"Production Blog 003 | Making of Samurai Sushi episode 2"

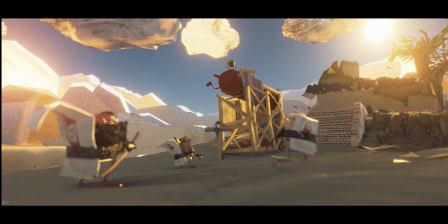You can see how I started to shape and clean up the design of the ketchup bottle to have some color pencils on the right, and just trying to figure out the mechanism for the lever, and just like some general like changing of lenses and moving of the camera so that the composition reads a lot better.
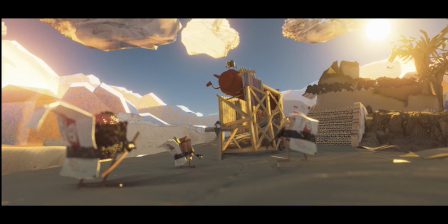This one felt a little small. Just switching the lens and pulling back a little help out with getting the scale right.
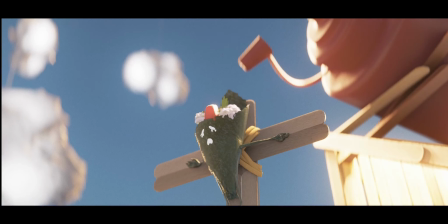So you get some directionality from the light.
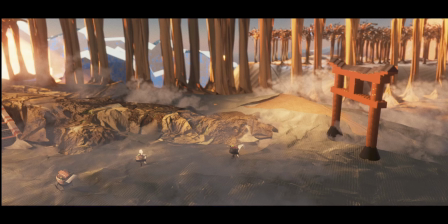Here the arc I decided to change so that it's made out of Legos, and I felt that fit in with the scale. One thing you'll notice here is that the sushis are really small, and on the final one I tweaked so that it's a little bit bigger.
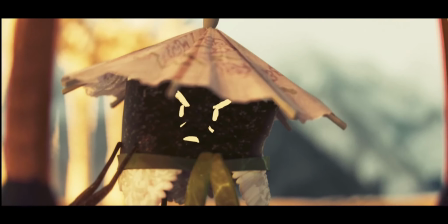But you can see, for example, this,
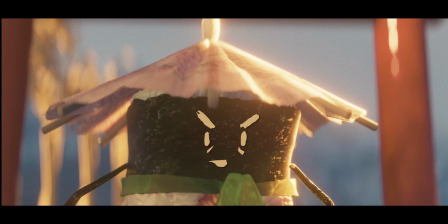how it changes from not having any lights and just the HDRI to lighting the shots and getting that nice rim light.
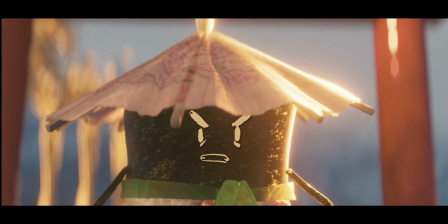Can I give you a rim job? Sign here. I also tweaked a little bit the camera so that we were shooting this from a longer lens. So I think that now seeing this shot back to back, I like the previous one a little bit more.
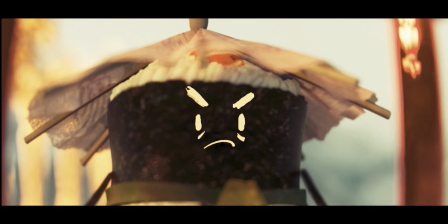But you can go back and forth with this stuff forever. The next shot gets a mustache.
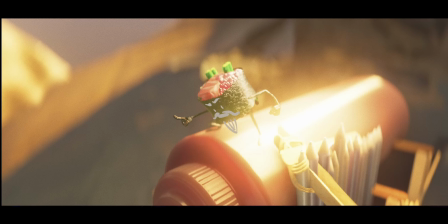The voice of this Riceless is Pablo Chea, and him and his dad are famously known for having this mustache.
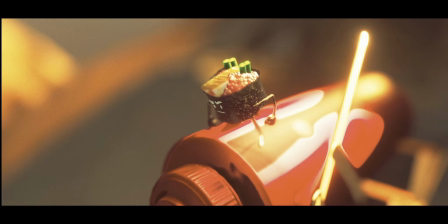I decided to incorporate that into this design.
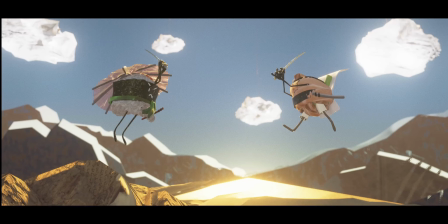Yeah, here we have the shot of this guy running, and here you can see a little bit of what happens with the change in.
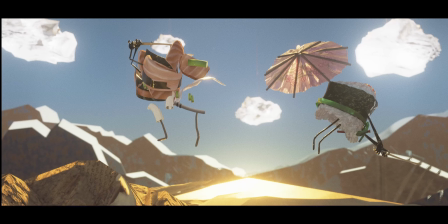See, right? So here you have an empty background, and what happens when you add the clouds and the mountains. I think it really helps out with the design and some of the other slashing animation as well.
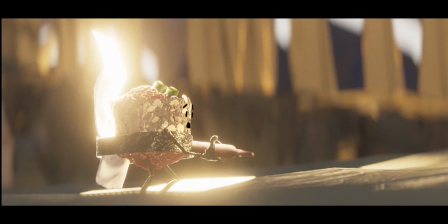So yeah, this shot was one of the first ones that came together and really helped to set the style, like the bloom and all that.
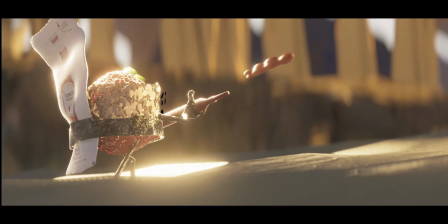Here you can see a few minor details like penetrations that later get fixed or the face floating.
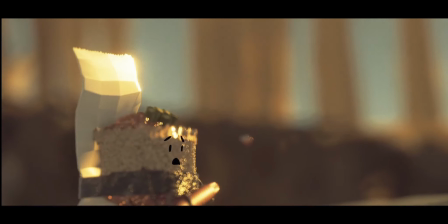The ketchup was something that also came on like pretty late.
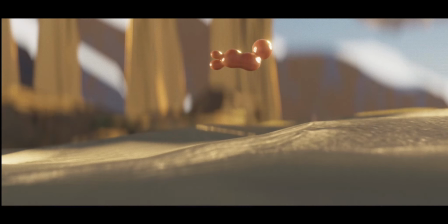As you can see here, on the previous one it's just a mesh, and then on this new one we have the droplets, and those are meta balls.
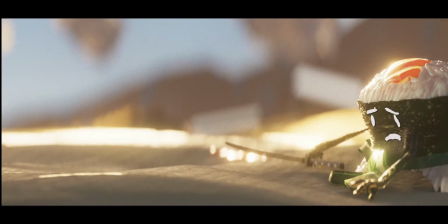I just scaled and moved around meta balls, and they work really well to sell this ketchup.
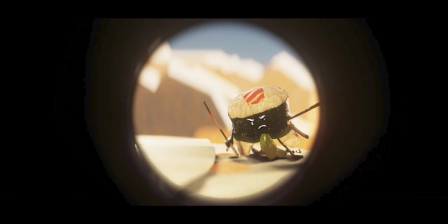They're just meta balls that get splashed.
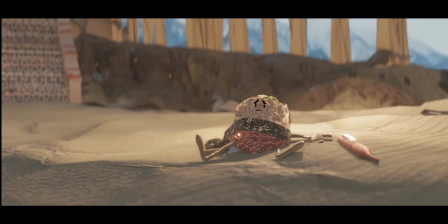So here you can see what happens when you go from the HDRI to adding some lights and even small details like the gun is meant to be made out of pen. You can see some of the reflections there of the metal parts.
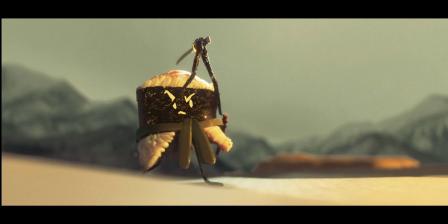And here again, a little bit of the back and forth of that lighting. And this shot goes still through a little bit more changes once we add the temple on the back.
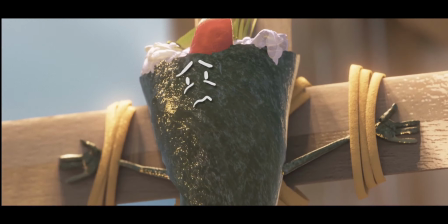You'll see that on the next revision. So yeah, it's a matter of like going through this, and on each of these stages,
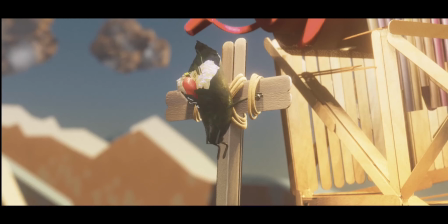I just play it through and write down stuff that sucks on it and stuff that I need to fix. You know, in this instance, for example, one of the notes was, oh, I need to tighten up the rubber band, but it feels like they're grabbing girl,
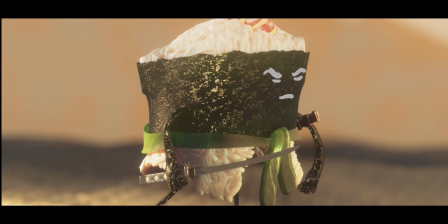and then some lighting stuff, penetrations, all stuff that needs to be polished and fixed.
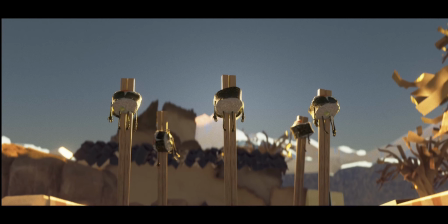Here we can see all the monks from the temple, the rice monks that were killed. This is meant to make you think about the Crusades and the killing of Christians in Japan,
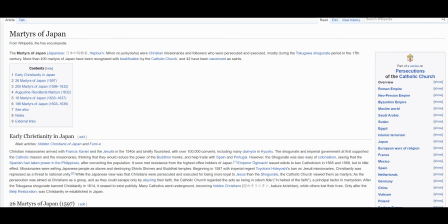which was a thing that actually happened by traditionalists.
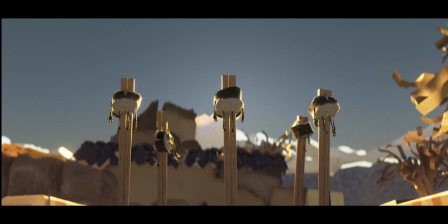Just there were a lot of elements that fit in together well with this analogy and you know, the pure race, and obviously there's a link to Nazi Germany.
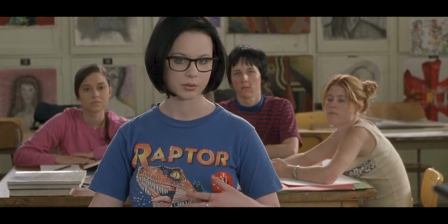I guess I'm trying to show how racism used to be more out in the open and now it's hidden or something.
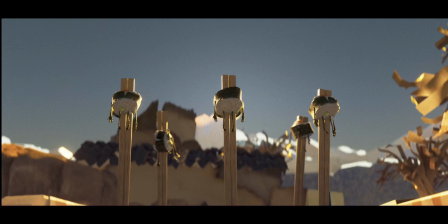But yeah, this is the first shot, and this is meant to be horrifying. The temple, like I said, I had to take it out because it was a little bit too distracting having the big temple in there.
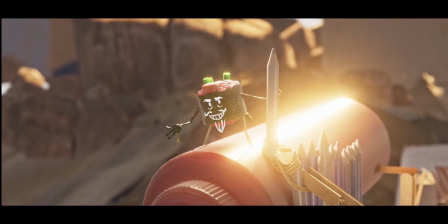This shot is very close to the final one. This was also one of the first shots that got to the final stage early on.
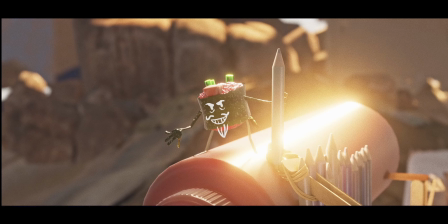Here you can see a little bit of the subsurface scatter of the ketchup bottle, but also some jagged edges that get rounded up at the end.
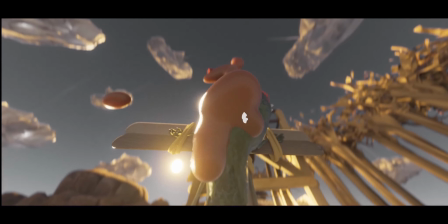That was a low poly issue. There's hundreds of little details like that.
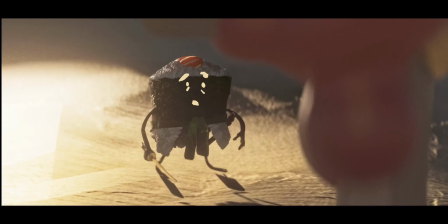Here also the metal balls to the rescue. I was so surprised of how well it worked out.
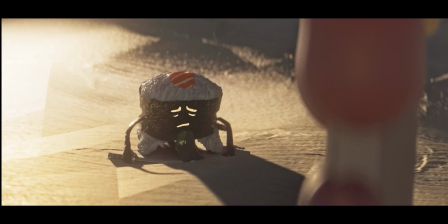And here's the thing, like I can do a simulation, particle simulation, and some fluids. It's just gonna take a long time, and within the budget that I'm currently working on and my strong suit being animation, although full disclaimer, the animation is meant to be like really crappy and simple,
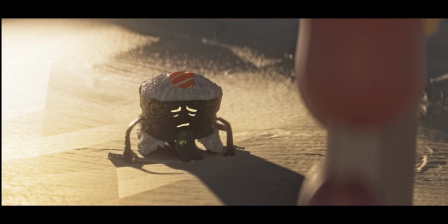and that is a limit that I impose on myself. Otherwise this episode would have taken 6 months to animate by myself. Too damn long. But having said that, like the ketchup, it was a lot easier for me to draw it,
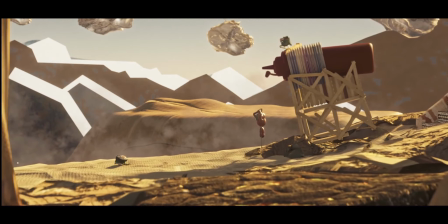and what I had done initially was just to animate it in 2D and then come in and replicate that in 3D.
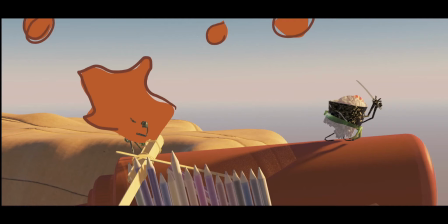So here you can see the 2D ketchup that I animated, and this served as the guide for the 3D stuff.
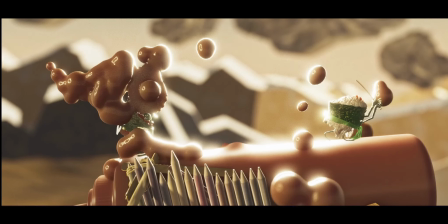Once I have the 2D layer on and try to replicate that with the meta balls,
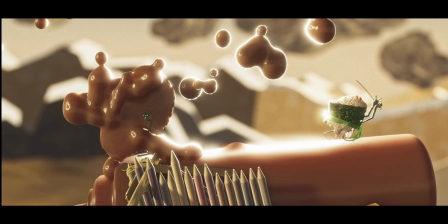and these are just hundreds of meta balls squashed and linked together. You can even see some of the jagginess from the resolution being low, but it works really well.
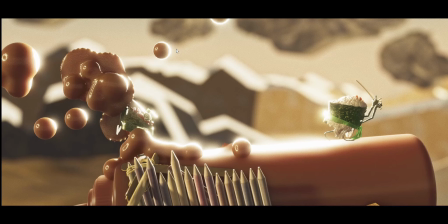It just takes a lot of time. I set aside like a day or two. Final pass.
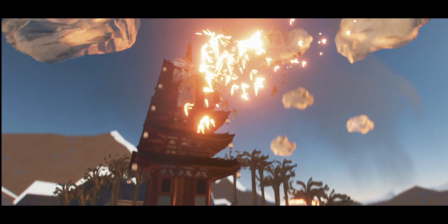And here we have the temple. We had to start with a shot of the temple. That's the last shot from episode 1.
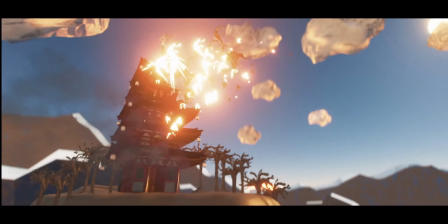In terms of continuity, I needed to connect the two. This was Bunny's idea, the composer.
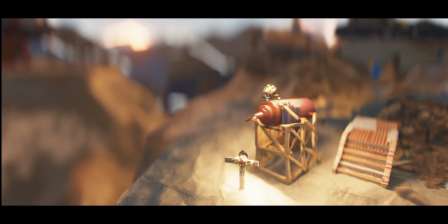He said like, dude, we need to link them up. And I thought it was a really good suggestion.
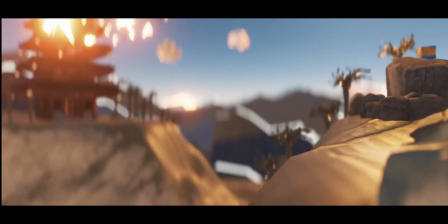I really like the way the autofocus works here. It really gives a sense of scale.
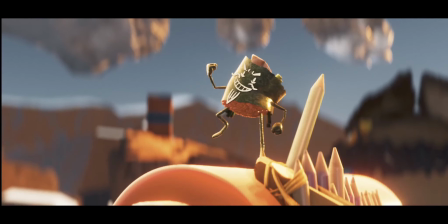Like I went with this super extreme bokeh that we got a little bit of a tilt shift but not really. Like it's super small.
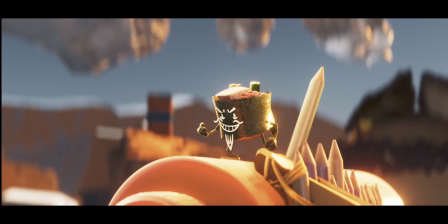So yeah, when working with miniatures, that was the whole idea, that things were really small and they got out of focus very quickly.
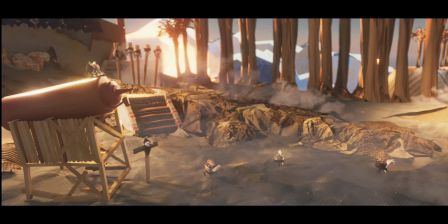So yeah, here you can see, a lot of cleaning up of these things. This shot is a great example of a little bit of polishing.
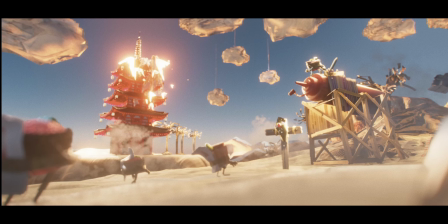So having the out of focus here and the clouds and the rest of the elements which aren't there on the previous version, it's kind of cool to see the progression. And I tweaked the hell out the position of the clouds so that they really lead your eye to where it needs to be,
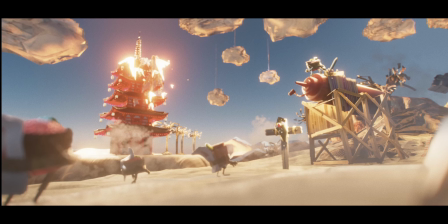which is identifying from shot 3 that there's a ketchup and like the Tamaki woman.
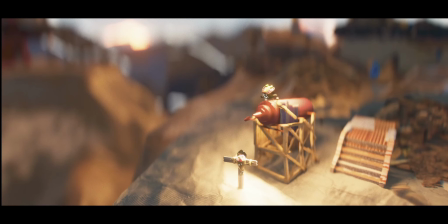I just wanted to focus on them. I even cheated a little. So if you check continuity on this one, you should see the monks on the right, but I decided to keep them out just so that we didn't spoil that surprise.
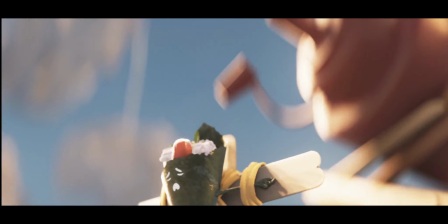And here I added like the arc just to cover them up. On this one, it seemed like it wouldn't fly.
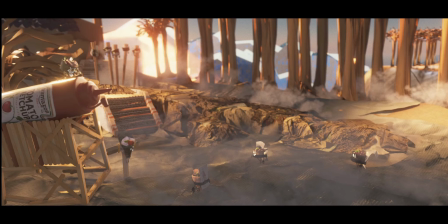It's on the back and out of focus. So hopefully you're not looking at them on the first run at the monks, but then on the second one, you can see them.
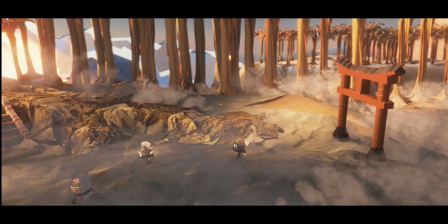And I scaled the sushis up for this shot. They will look on scale with Tori art.
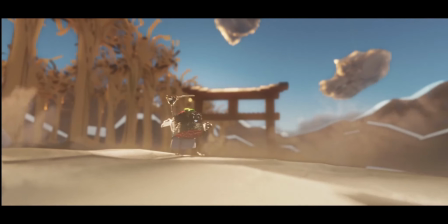Here we have some animations of the sushi chanting "We shall prevail."
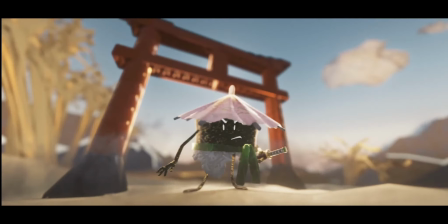My eldest is one of the voices of the sushis. Really happy about that. This is very stylized lighting.
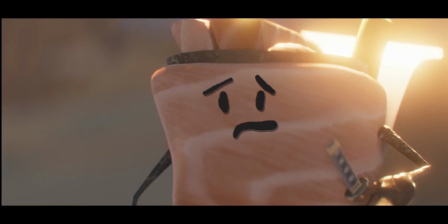Something that I had to go through and add on each of the grease pencil layers. What I'm doing here is that I have the grease pencil object in Blender. It's parented to the controller of the face on each of these characters. So what happens is that when you move the controller, the grease pencil actually moves with it,
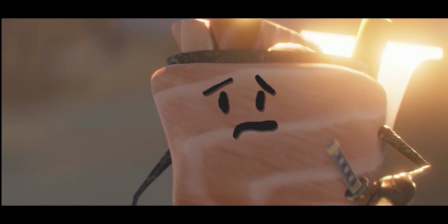and that's great for keeping the consistency up. And I wanted to have that handmade vibe to it. What I did was to make the decision that all these were going to have a drop shadow,
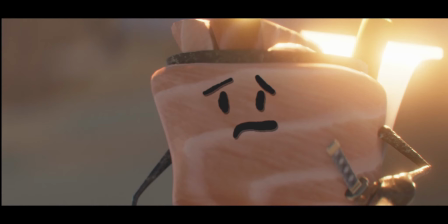and it is meant to imply the cell process where you would put like a transparent cell on top of the film and actually photograph it, and that would sometimes cast a little bit of a shadow on each of the shots. You're gonna see and I think it adds just a tiny bit of detail to each of these.
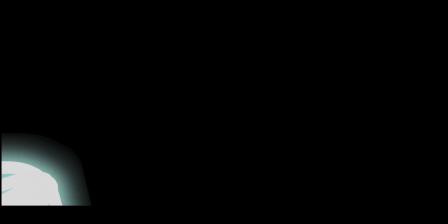On the final one, fixing the lip sync and all the penetration on the grease pencil takes a long time.